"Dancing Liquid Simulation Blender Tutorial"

Hey there! Want to create a dancing liquid simulation that loops like this one?
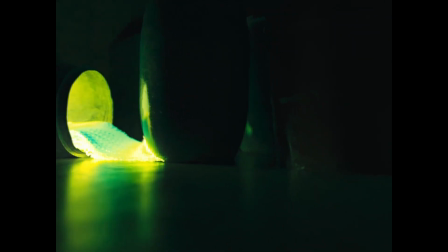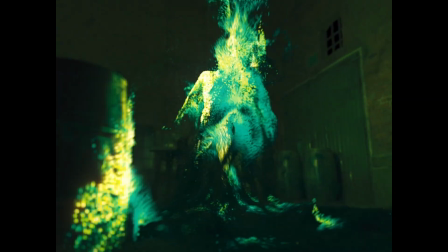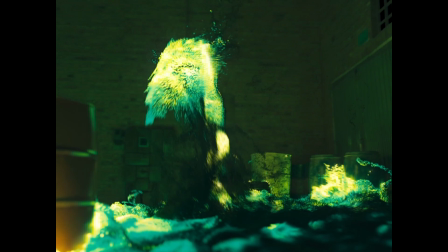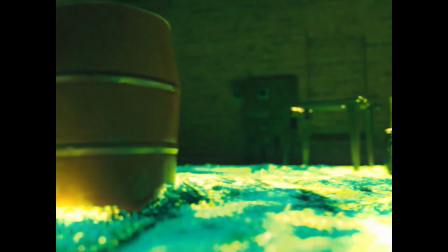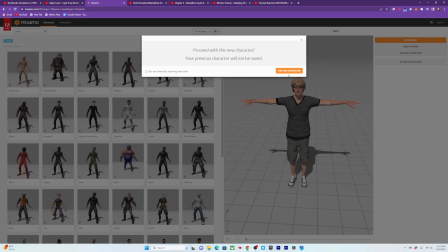31s
Well, let's do it! First go to Adobe Maxamo and choose the mannequin character as that will be the best mesh to emit liquid from.
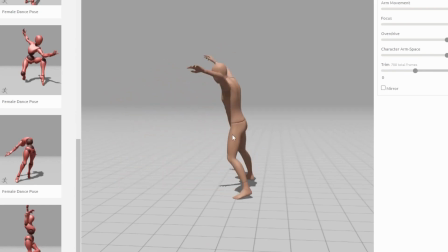37s
Search for dance and find a dance animation that you like. It's great to pick one that has a sudden starting movement and then download with 24 or 30 frames per second.
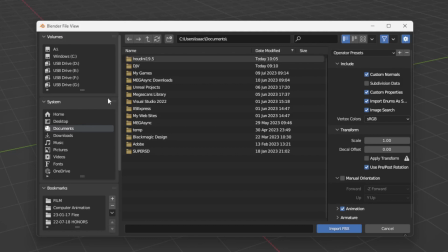44s
Then go to File Import FBX and it's important to start off with the correct scale of the scene so if you want to scale things down,
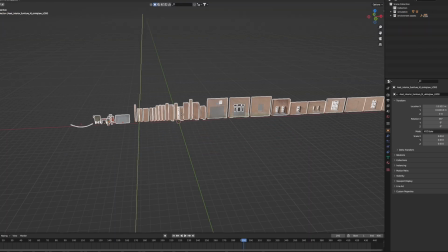51s
scale them down now. i like to find my environment through quixel bridge but quixel asset shaders and blender are a bit messed up you need to make
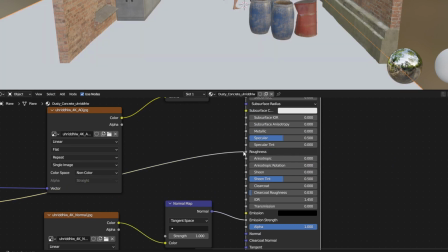57s
sure to set clear coat to zero remap the specular to roughness and also add a color ramp in between it so you can crunch those numbers
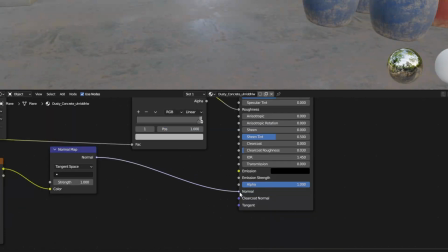63s
up and give it a little bit more detail and then finally remap the normal noodle to the actual normal socket yes i said noodle
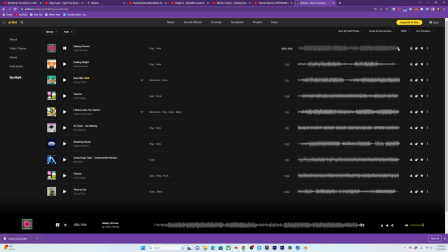73s
Then this would be a good point to pick your song. I like you're using artless.io, but anything will do.
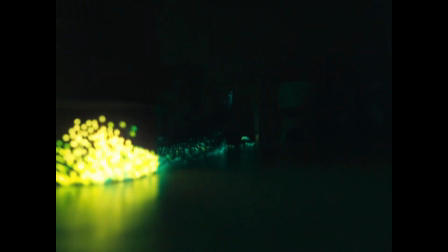78s
Just make sure the song has a nice beat drop somewhere within like the first 10 seconds so you can have a nice build up and then beat drop for the different parts of the liquid simulation.
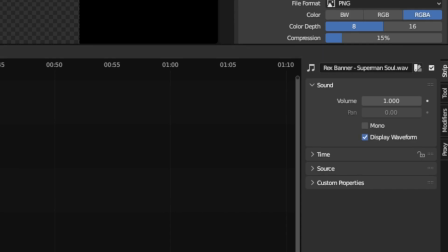85s
Then add the song into the video editor and click display waveform. Find the beats that you want and then cut the music together so that you have a good beginning and ending.
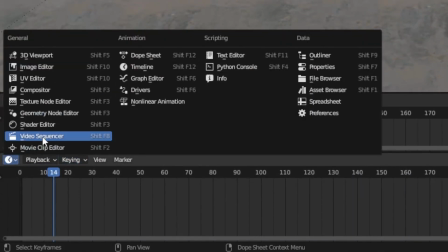92s
Go back to layout and add a sequencer viewport so you can see the waveform to time the animation to.
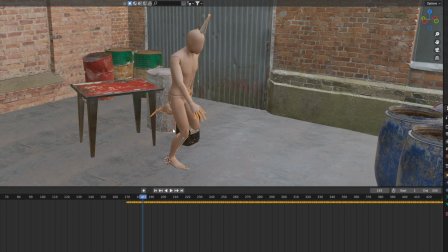97s
Have the animation start at a relatively smaller pose wherever the beat drop is. If the arms are out wide at the start, it's going to be a bit harder to have the transition from the liquid buildup to the liquid dancing.
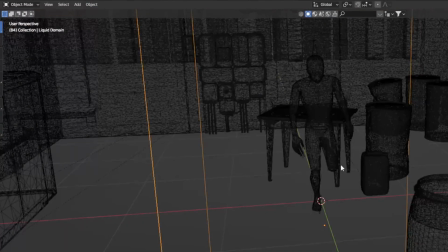106s
Now select your mesh, go to quick effects, quick liquid, and then scale the domain, making sure to cover all of the animation movement.
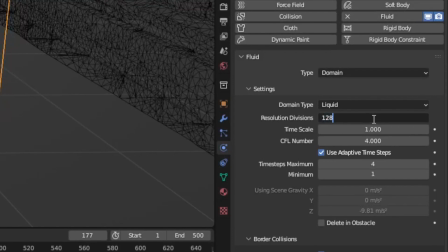111s
You'll want to up-res the resolution divisions to something like 128 for tests, and lower the timescale to something like 0.8.
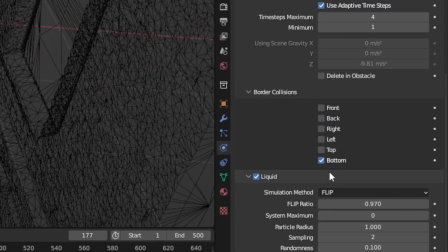117s
Turn off all border collisions except for the bottom, set cache to all, and check is resumable.
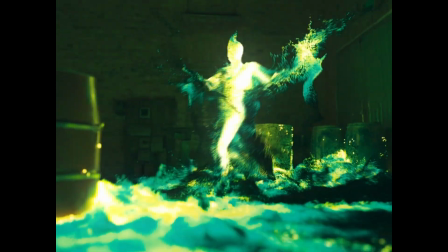122s
Now select the flow mesh and set the object to inflow. If you want the cool effect of the liquid taking on some of the velocity of the dance, make sure to check initial velocity.
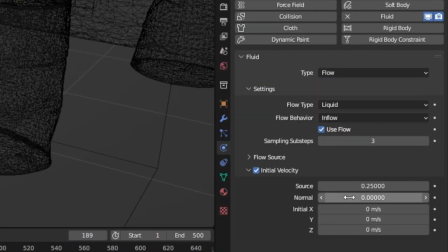130s
I usually reduce this down to 0.25, so it doesn't go too fast.
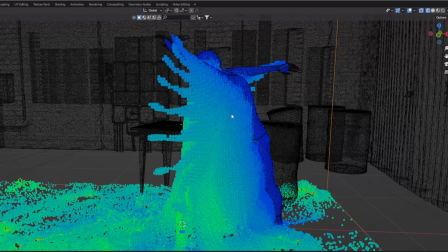133s
If you don't like there being so much space between the liquid inflow points on the arms and legs when there's fast movement, increase the sampling sub steps to 3 or higher.
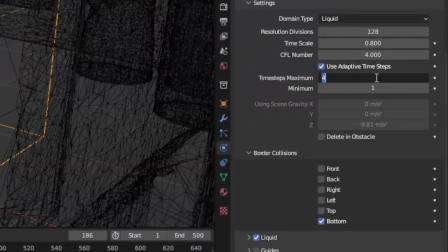140s
For a higher quality bake, I'll increase the time steps maximum to 24.
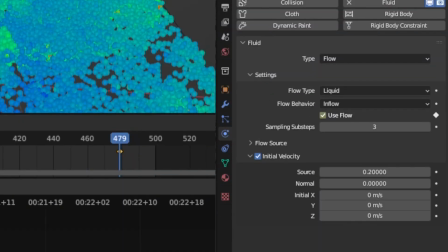143s
For more accurate, faster movement, keyframe the use flow value off at some point that you want the emission to stop.
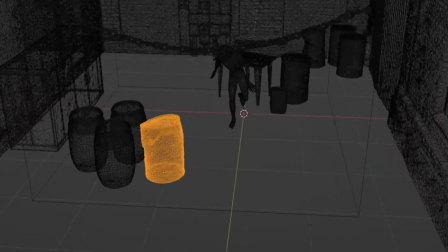149s
Ideally, you add an ending beat of the song. If you have any collision objects in the scene, select one of them, add fluid, collision, and then shift select all of the other collision objects.
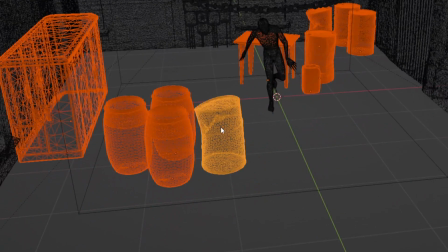157s
If the object that already has the fluid collision modifier is the active selection, you can then go to Object,
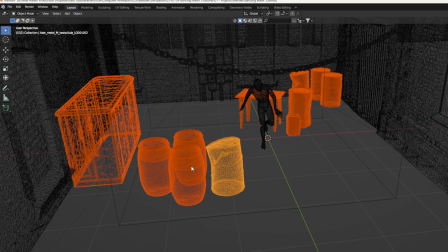162s
Link Transfer Data, Copy Modifiers, and that'll copy the collision modifier to all of them.
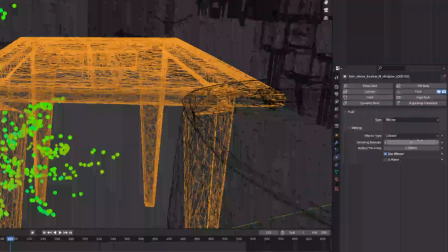167s
If the liquid isn't colliding with the geometry, either increase the surface thickness of that object, or increase the resolution divisions of the entire simulation.
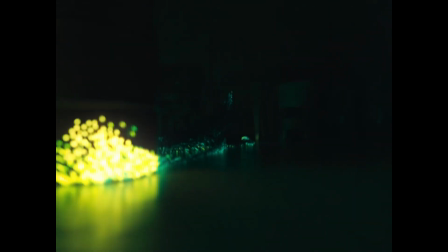173s
With this all set up, we can go back and simulate the buildup of the particles.
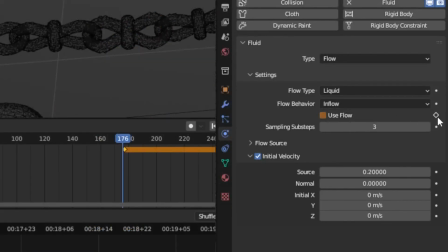177s
On the animated mesh, make sure to keyframe the Use Flow so it turns from off to on right before the beat drop.
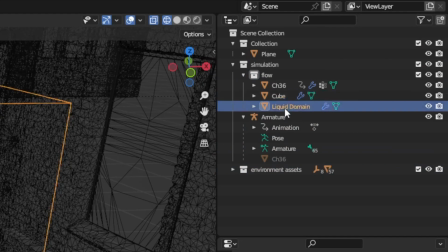184s
Then add a second source of liquid. move it to the flow folder if you already have one add a liquid modifier you want to set this to
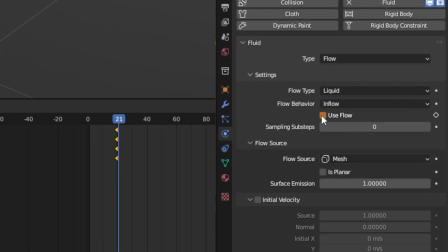190s
inflow and have the inflow turn off at a certain point into the simulation depending on how much water you want to build up now select the
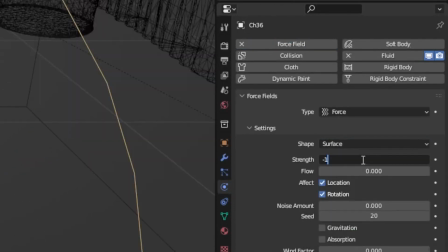196s
animated mesh add a force and change the shape to surface set the strength to a negative number and keyframe the value up over the course of the start of the
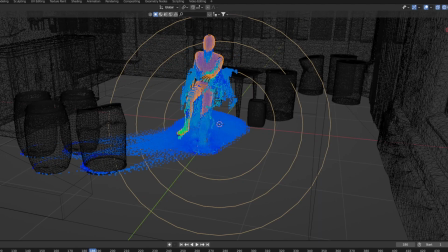203s
simulation leading to the beat drop after this mesh starts its animation keyframe the strength of this force off and make sure to keyframe
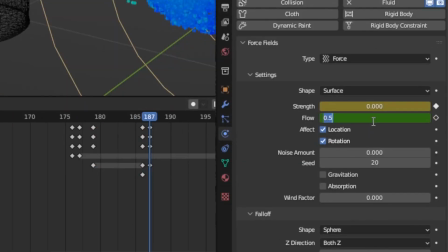210s
the flow value back down to zero so it doesn't apply to the flow to the rest of the simulation.
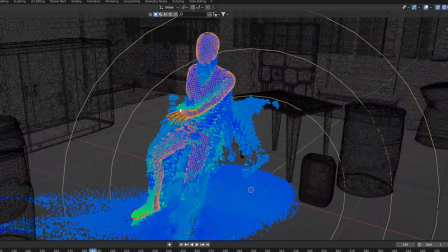214s
It's important for the force on this animated mesh to turn off slightly after its inflow starts and after the animation starts.
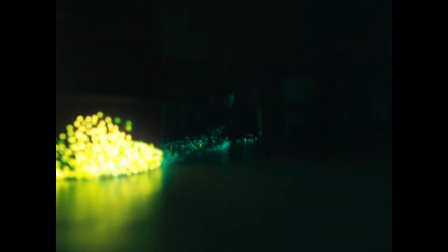221s
This will mean that the first fluid that was dragged towards it will take on a bit of the velocity of the animation before it falls to the ground, which makes the transition really seamless.
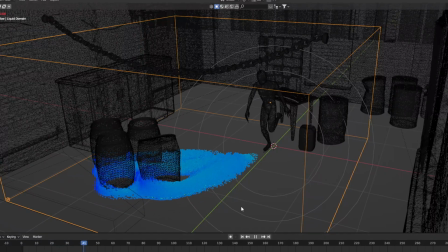229s
Now you can play with the timing and strength of these frames until it works for your simulation. The important part is to make sure the liquid covers the entire mesh at the start of the dancing animation. This can be finicky.
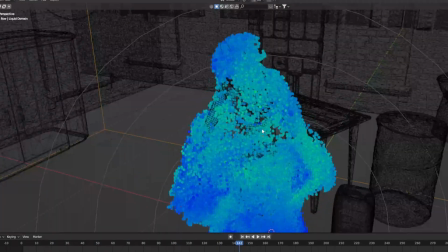238s
The easiest way to do this is once you've figured out how much liquid you need in the simulation to roughly cover it you can actually change when the second simulation
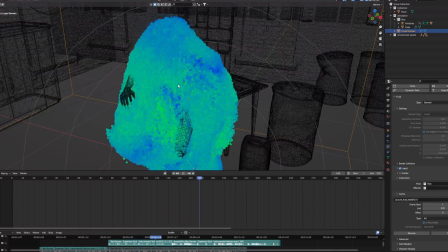244s
inflow actually starts so it's at a point when it's completely covered to have faster playback during any of this go to liquid domain
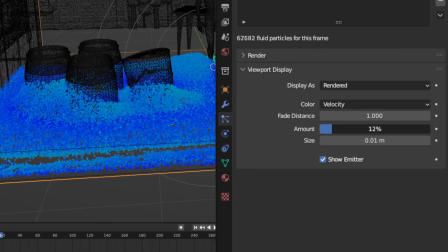250s
particles viewport display and decrease the percentage of particles seen while you're testing this out make sure to use viewport renders to quickly tell if the timing works to
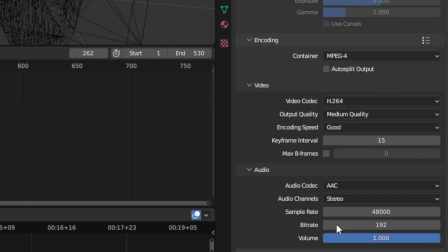258s
do this set the export settings to mpeg4 and include the audio set to aac then click view and viewport render animation now you can bathe in the glory of your halfway done creation i can't believe i wrote that Alright.
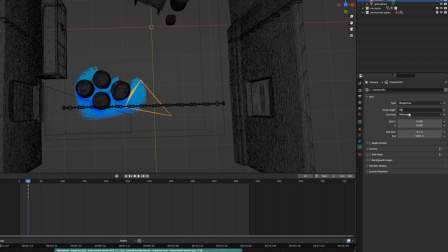270s
For camera animation, first you want to figure out your focal length.
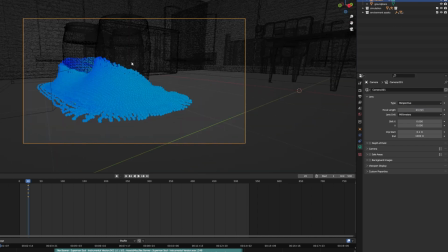272s
I always like to go as wide as possible, all the way down to 24, but know that the more zoomed in you are, the easier it will be to hide the edges of your simulation.
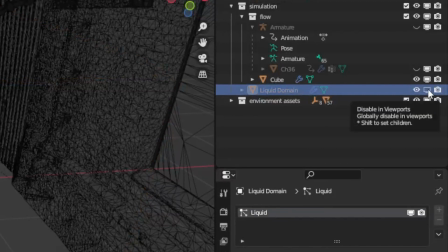280s
So find whatever balance works for you. For the actual animation, disable the liquid domain in the viewport so you can see the dance animation without any lag, and then animate the camera roughly to it.
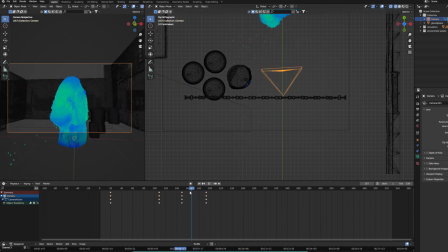288s
For this, just think about how a camera person would actually move and react to the simulation. Like, what parts would they not expect? Where would they be curious? And how does that inform whether or not the camera would be leaning in or jumping out for any part of the simulation.
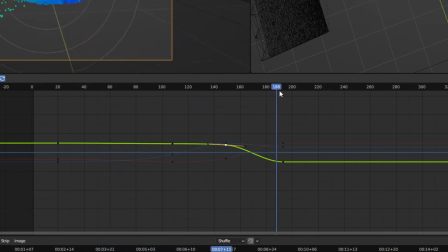299s
I first animate the key moments, then tweak with the graph editor. I also in general like lower angles because they hide the bottom of the simulation better.
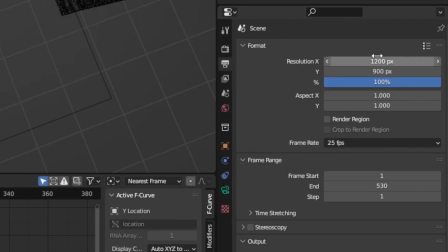305s
At some point in this, you want to decide an aspect ratio. I generally like square or 4 by 3 ratios for simulations, as it doesn't leave too much unused space on the edges.
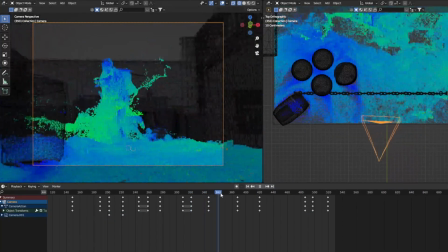314s
For the most naturalistic movement, you want to lag the camera rotation a couple frames behind the dance.
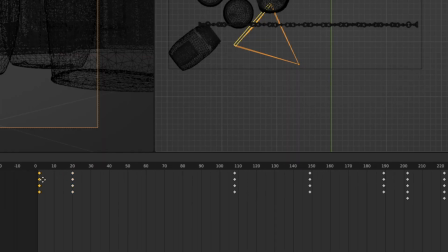319s
To loop the camera animation, make sure to have keyframes on the first frame of the camera, and then copy those to the end of the frame range,
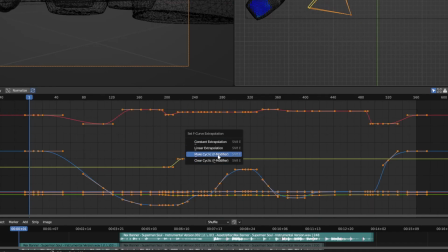325s
just one frame outside of it press shift e and add a cyclic modifier which will automatically loop it also make sure to remember to add a
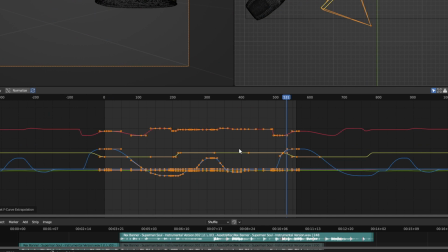332s
keyframe on the beginning and end of the animation for focal length as well so it loops properly for adding a little bit of camera shake go to graph view
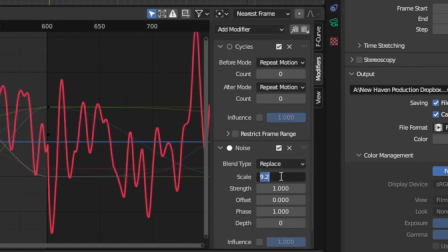339s
select the x rotation go to modifiers add modifier noise increase the scale to 10 decrease strength to 0.1 restrict the frame range to
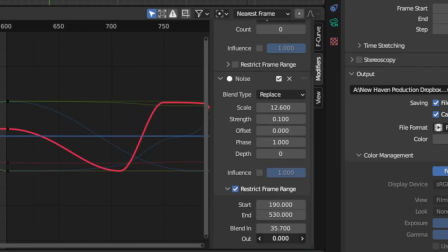347s
only parts that have faster movement typically during the dance make sure to fade off the noise at the start and end of the animation otherwise it will mess up the loop.
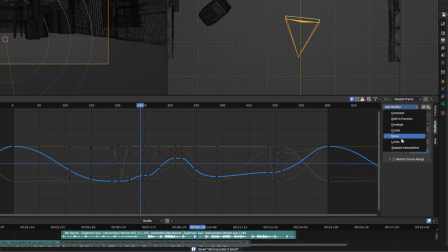354s
Also add noise to the Z rotation and Z location with small adjustments to this to give it more naturalistic shake overall.
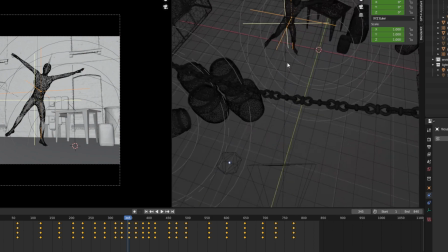360s
For depth of field, add in an empty and animate it where you want the focus to be. Then in the camera, select that object as the follow object.
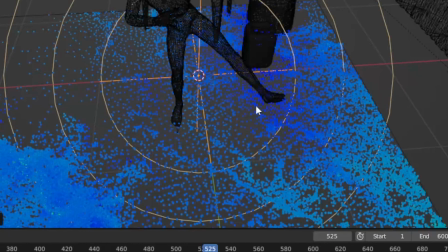366s
If you need the particles to leave the frame, add a force field in the middle and animate the strength and flow up so it pushes the particles away.
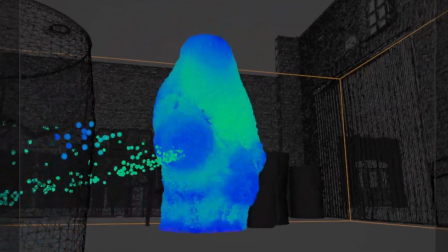372s
If you find the liquid to gain volume over time when you increase the resolution, try reducing the particle radius in the liquid domain.
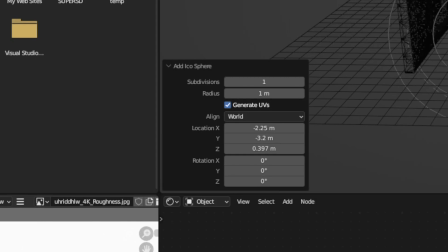378s
For rendering in a particle form add an icosphere set the subdivisions to one move this down then select the liquid domain particle settings render
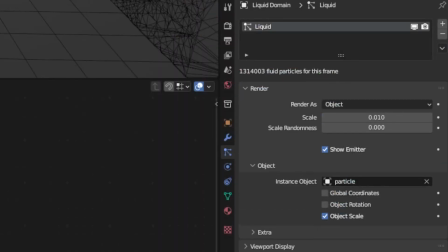385s
as object and select the icosphere adjust the scale as need be add a shader to the particle and make sure to hide the emitter in the liquid domain to
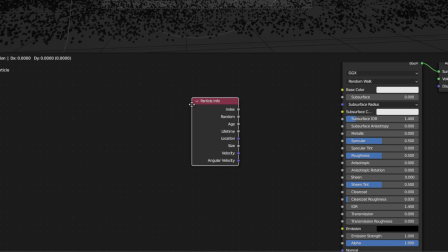392s
make the emission and color be based on the velocity add a particle info node and feed the velocity through a vector map set to absolute
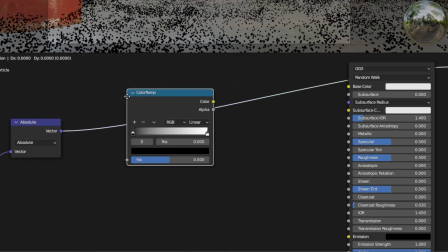398s
so velocity shows in all parts of the world space feed that to a color ramp change to hsv and far to get some cool multi-color patterns add
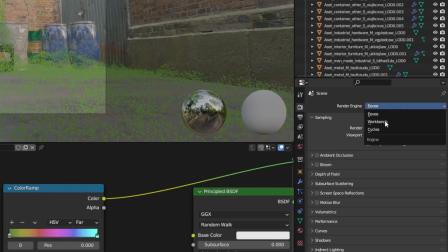405s
a math multiplier node before the color ramp to boost the values as needed. EV isn't good with particle stuff so change the cycles and to see the material make sure to go to render view.
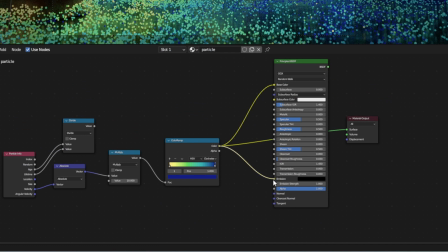413s
Input the color ramp to the color socket and then to the emission color socket and create a new color ramp with the same input to control the emission strength.
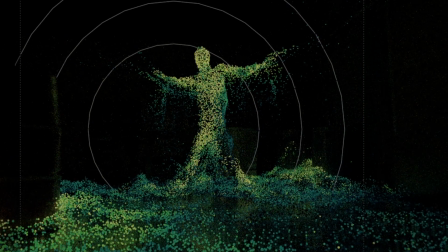420s
Multiply this by 10 to make it brighter. For this simulation I want to emphasize the figure of the human so that means the lower velocities of the particles should
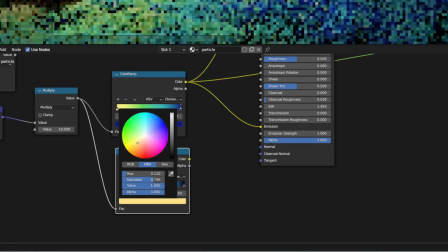426s
be brighter which means that the lower color ramp values should also be brighter in its color and emission.
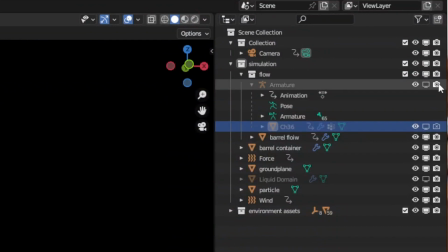431s
For rendering just make sure to hide the original character mesh and go right ahead.
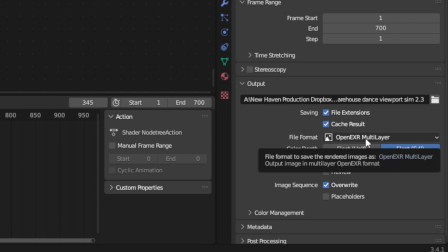435s
I I generally like to render as an open EXR multi-layer file using PXR24 to get a smaller file size.
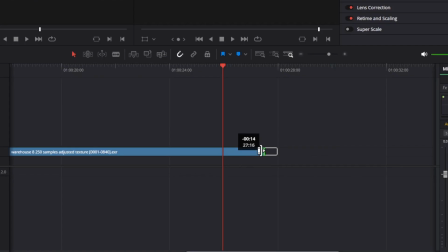440s
Then take the image sequence into an editor. And if you want an extra smooth loop, render and simulate about 20 extra frames on the end, and then have that crossfade over the start of the loop. If you find there being a lighting inconsistency between the start and the end of the animation, because there's no longer liquid emitting light at the very end, just add in a light to match the lighting.
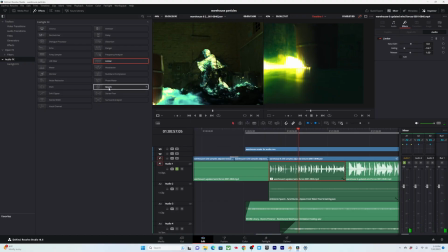457s
Who would have thunk? From there, just add some sound design, color it up, and there you have it. a hopefully cool looking liquid simulation. If you want a more in-depth and slower tutorial, I have one that's a couple hours long that goes through the entire process of creating this. Typically these do take seven to eight hours to create, just a heads up, but I condensed it to just a couple hours for that longer tutorial. Other than that, I hope you have a good day. I also just want to give a little update to anyone who's been following the channel for a while that this channel is evolving a little bit.